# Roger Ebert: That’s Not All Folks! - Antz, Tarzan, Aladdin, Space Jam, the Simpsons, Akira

After he left to become a founder of rival studio DreamWorks SKG, Katzenberg challenged Disney's domination of the animation box office at his new studio, and his first two efforts, Ants and the Prince of Egypt, were big hits, although neither one did the kind of business that Disney hits like Aladdin and The Lion King do, maybe because their stories were too advanced for the broadest family markets. Other studios were also no longer leaving it to Disney.
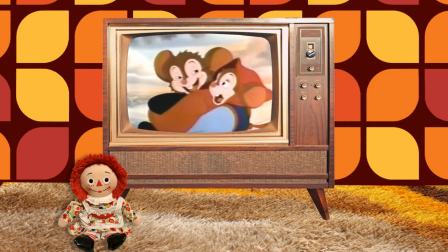[8:49]
They were lining up for their own piece of the animation pie. Animator Don Bluth, who started with Disney, has had hits like An American Tale.
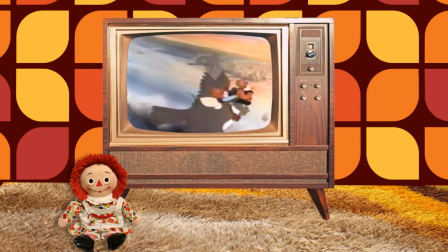[8:56] And we watched that over there. Oh, that is more America.
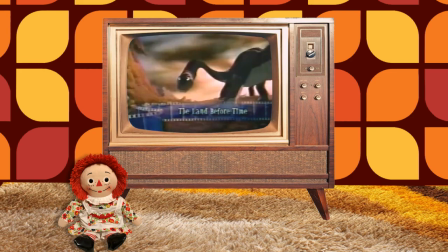[9:02]
And The Land Before Time. Both of those were released by Universal.
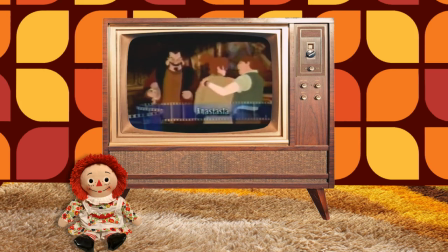[9:08]
Two years ago, 20th Century Fox released Anastasia, a wonderful film that deserved to sell a lot more tickets than it did.
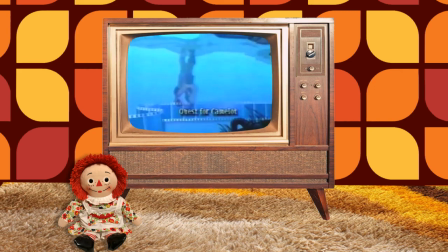[9:17]
Warner Brothers made money with Space Jam, but they didn't have much success with the quest for Camelot.
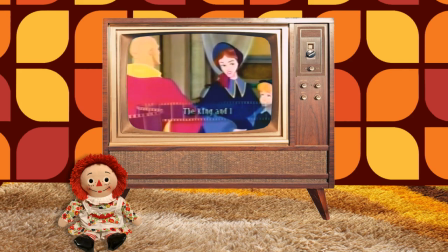[9:22]
And in 1999, its version of The King and I was a bomb, partly because the animation looked just plain anemic.
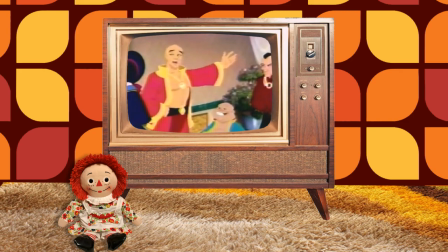[9:29] Have children prepare for presentation, etc.
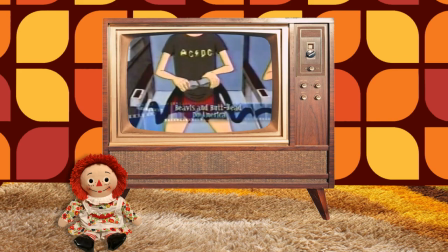[9:34]
But Hollywood was startled by two TV spinoffs from Paramount that were surprisingly successful.
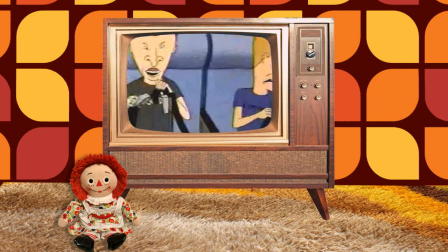[9:39]
Beavis and Butthead Do America was a moneymaker,
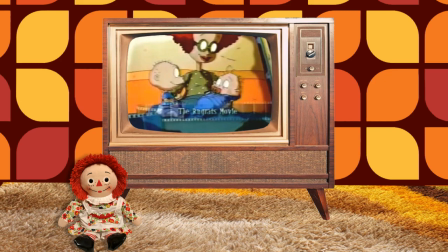[9:42]
but who could have anticipated the enormous desire of all the little kids who insisted on being taken to the Rugrats movie, also released by Paramount?
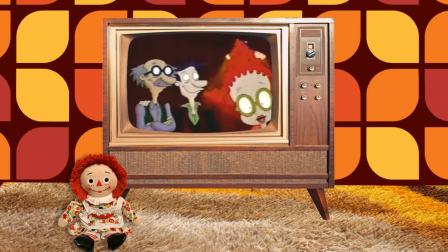[9:51]
They knew the show from Nickelodeon, and they wanted to go to the movie. Those last two movies didn't look like, sound like, or play like traditional animation, but they did a lot of business. And as the Rugrats audience grows older, it may signal a wider range of artistic freedom in animated films, movies that experiment with unexpected visual styles and use the built-in exaggeration of all animation as a tool for sharp comedy and wild satire.
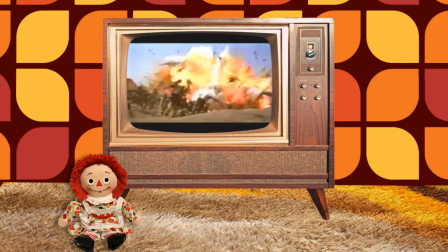[10:20]
When we come back, a longer look at why animation and special effects are not the same thing.
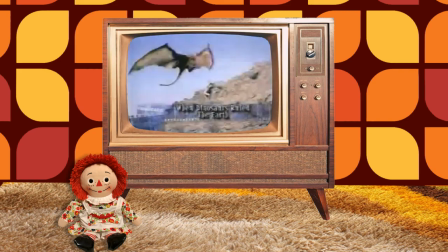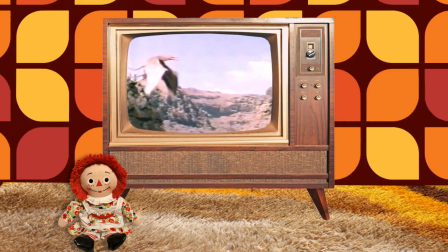[10:32]
We used to laugh at the incredibly bad special effects in monster movies like when dinosaurs ruled the Earth.
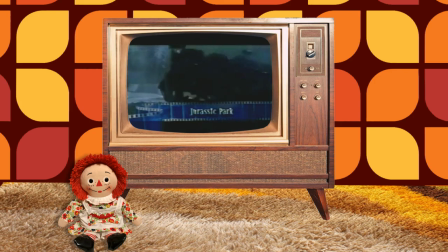[10:38]
But nobody laughed when these dinosaurs appeared in Jurassic Park. I said earlier that it's not animation unless it looks like animation. That's my theory anyway, and I want to get back to it. In recent years, Hollywood has found ways to achieve an invisible, seamless marriage between computer-generated figures and live action. The dinosaurs in Jurassic Park don't just walk through the backgrounds of shots as they did in
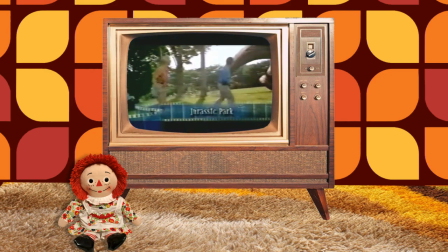[11:06]
old movies. they seem to move without effort through the same space as the actors.
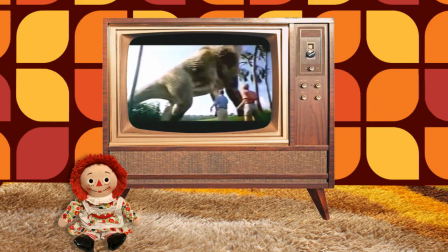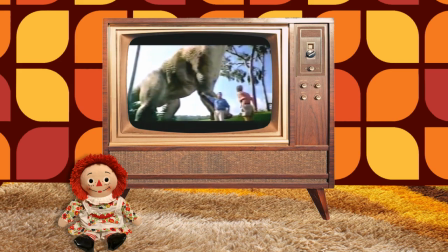[11:17] It's a dinosaur.
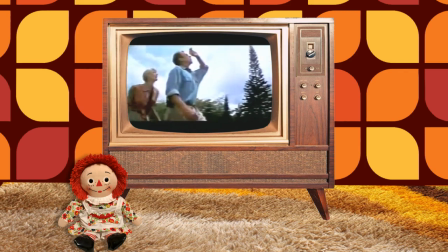[11:19]
I really enjoyed Jurassic Park, but in a certain strange way, maybe some of these movies are getting to be too good.
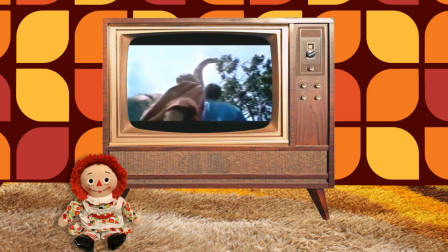[11:27]
Some of the new techniques are so convincing that I have almost a problem with them. I like some of the old-fashioned stop-action animation sequences for the precise reason that they do look odd and artificial.
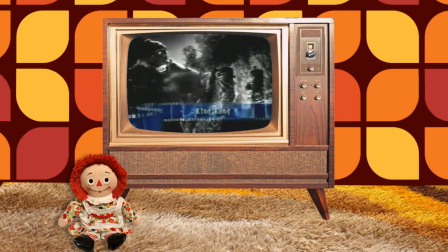[11:39]
Look at the way the fur seems to crawl on this shot from the classic version of King Kong. This is one frame at a time, stop-motion animation, and what you're really seeing are the fingerprints of the animator.
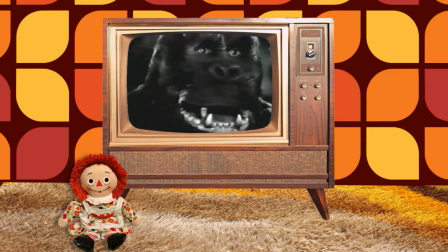Big ape there looks phony, but he feels real. And now take another look at the digital lizard created by computers for the latest Godzilla.
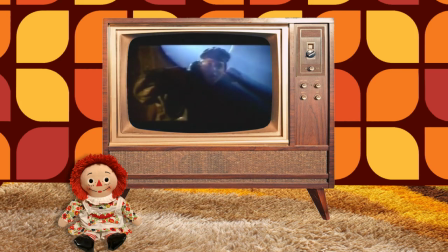[12:07]
This time, the monster looks real, but it feels phony.
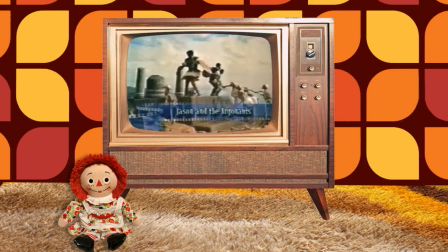[12:19]
another example look at ray harryhausen's work here with these frankly artificial
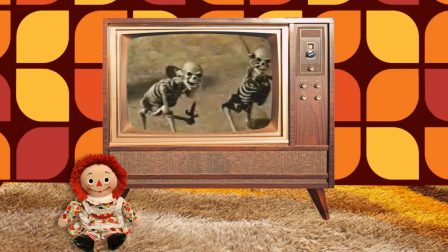[12:23]
dueling skeletons in jason and the argonauts which uses stop action animation